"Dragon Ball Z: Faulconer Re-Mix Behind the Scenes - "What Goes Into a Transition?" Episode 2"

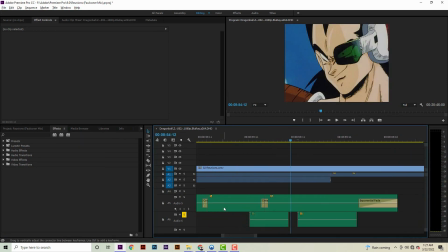[8:34]
I really like that. I think that's pretty funny. It's almost like some silly Cartoon Network sounds.
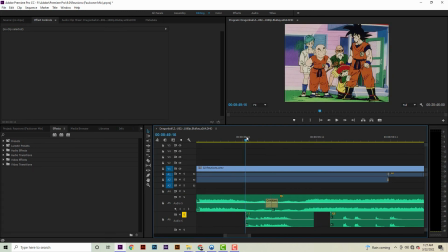[8:39]
The first part with the piano trill is actually recreated from an
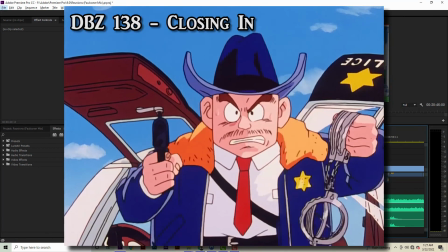[8:44]
Android Saga track when the androids are getting arrested by the police.
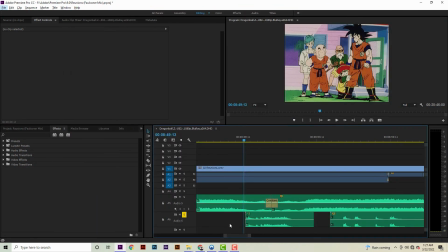[8:49]
It's one silly filler episode that probably no one even remembers, but I like that bit,
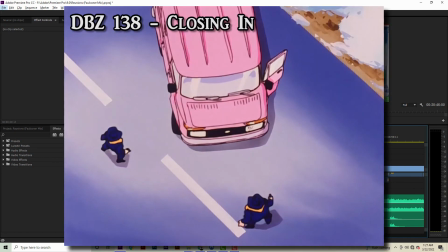[8:54]
and I initially used it as a temp track and basically just had Joe recreate it so we can overlay it on top of the Alien Saiyan theme.
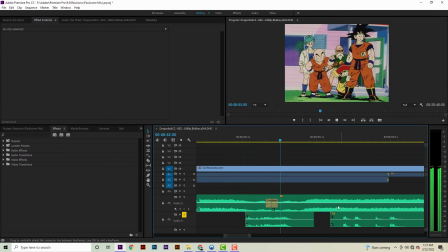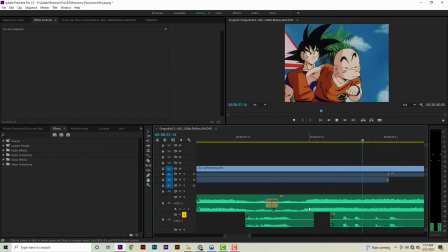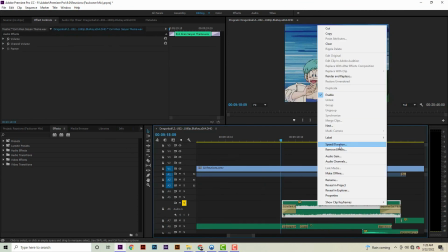[9:12]
And near the end here, we have a slightly slowed down,
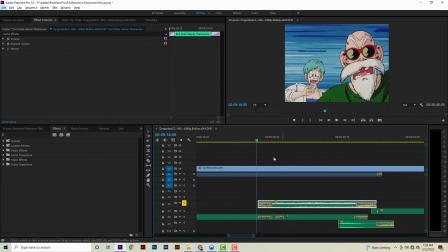[9:17]
pitched lower version of the Alien Saiyan theme that closes off the scene.
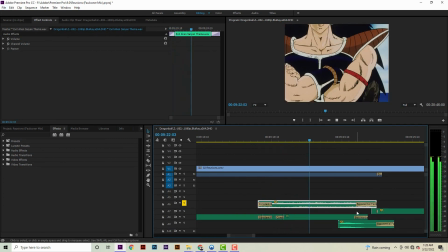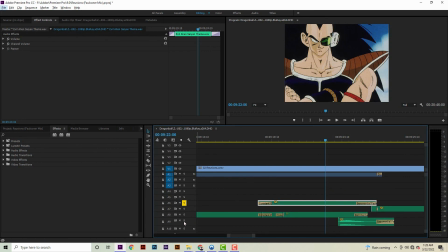[9:28]
But to kind of set the stage for Raditz's theme to play, I added in one little Raditz guitar riff on top of the final key.
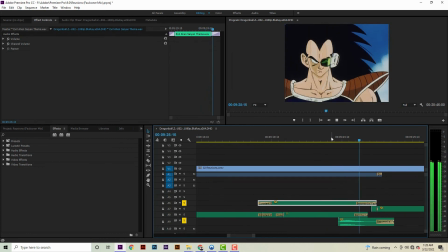Because essentially when we get back to commercial break, it starts to play Raditz's theme here.
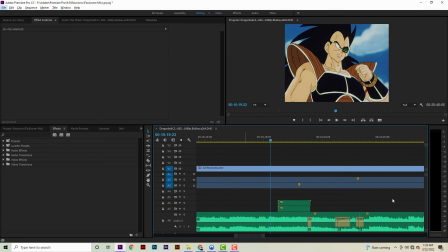[9:49]
This whole scene with Raditz's initial debut scene was actually deceptively very heavily edited.
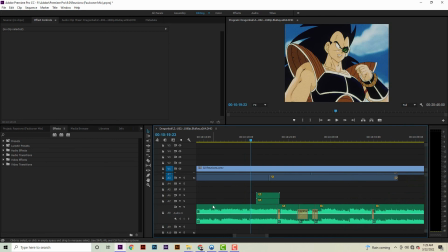[9:57]
The track was written for the final scene in episode 3, So I sort of had to repurpose it here a little bit, because just the way I sort of planned out how these themes would be used,
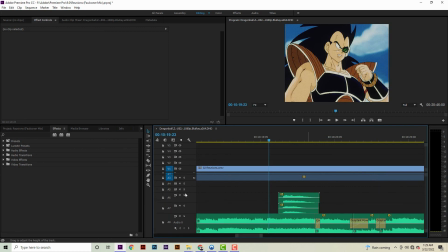[10:09]
I had to make it work for this scene a little bit. But the only real embellishment we added on top for this scene was Master Roshi's little IQ here.
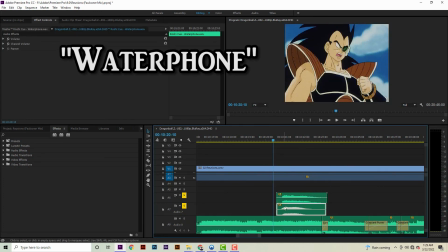[10:21]
And that there is just a little bit of water phone on top of some high Henya,
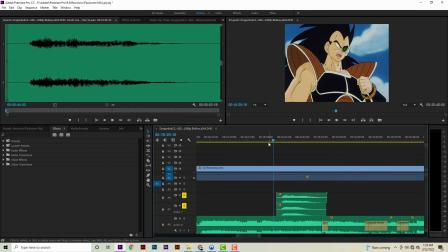[10:27]
which are both Alesis sounds that are used a lot for specific cues.
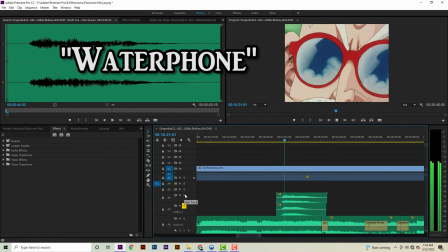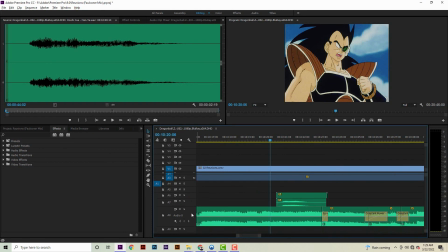[10:39]
Typically when you add on an embellishment like this, if you want to mix it right and you don't want it to sound too busy, you may have to subtly lower the volume of the main track going on.
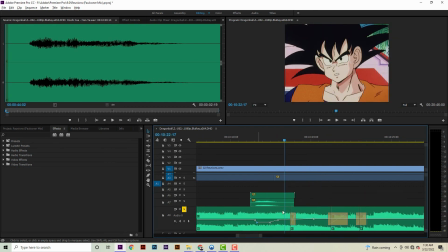[10:51]
Just so you'll never notice it otherwise in the final mix, but it's just a careful tightrope you gotta walk to make sure it doesn't get too loud at points.
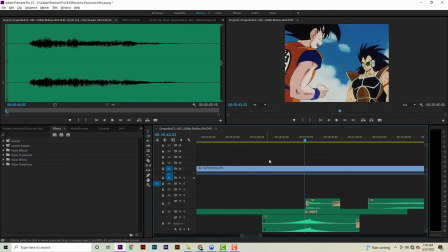[11:01]
In order to shorten this track up a little bit, I had to sort of create my own ending here with this using a reverb effect and added cymbal.
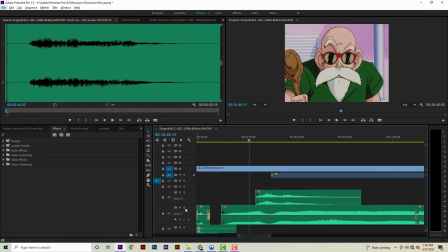[11:18]
Pretty simple. And of course right here, pretty self-explanatory, we had to add in a little flashback harp.
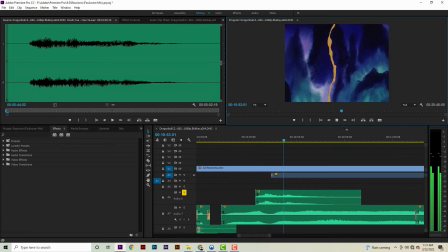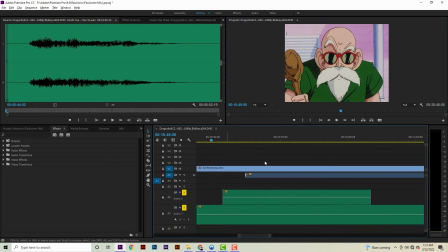[11:32]
Just lay it over top of this serious flashback.
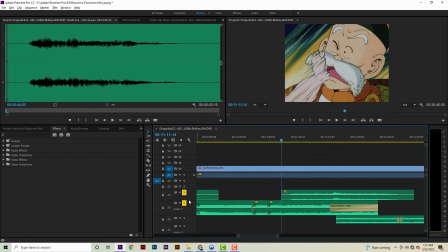[11:42]
Now this part I like. This is a very clever transition written by Joe, which essentially eases the Piccolo Returns theme, initially debuted on Namek, and turns it into this big choir piece entitled Goku is Falling,
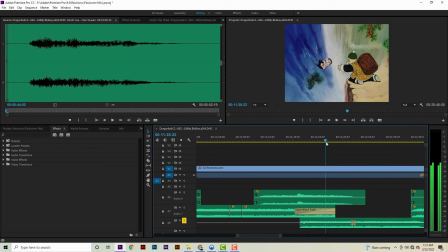[11:57]
which is appropriate considering he falls off a cliff. So you could almost say it was named after this scene, but it just happened to work out.
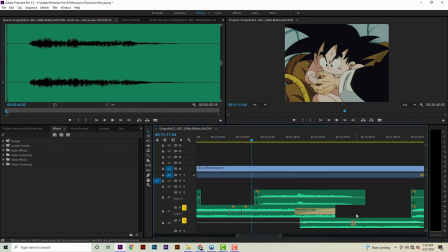[12:06]
But he added a nice little extra transition, because otherwise it's essentially a bare crossfade if you listen to it without it.
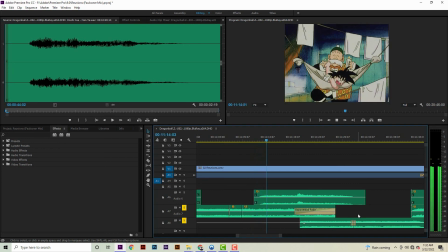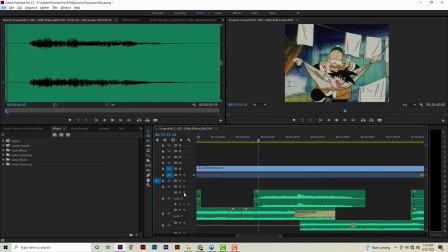[12:27]
But what Joe did was he added over a little extra space voices in the right key, and then a couple little harps that really ease into it naturally.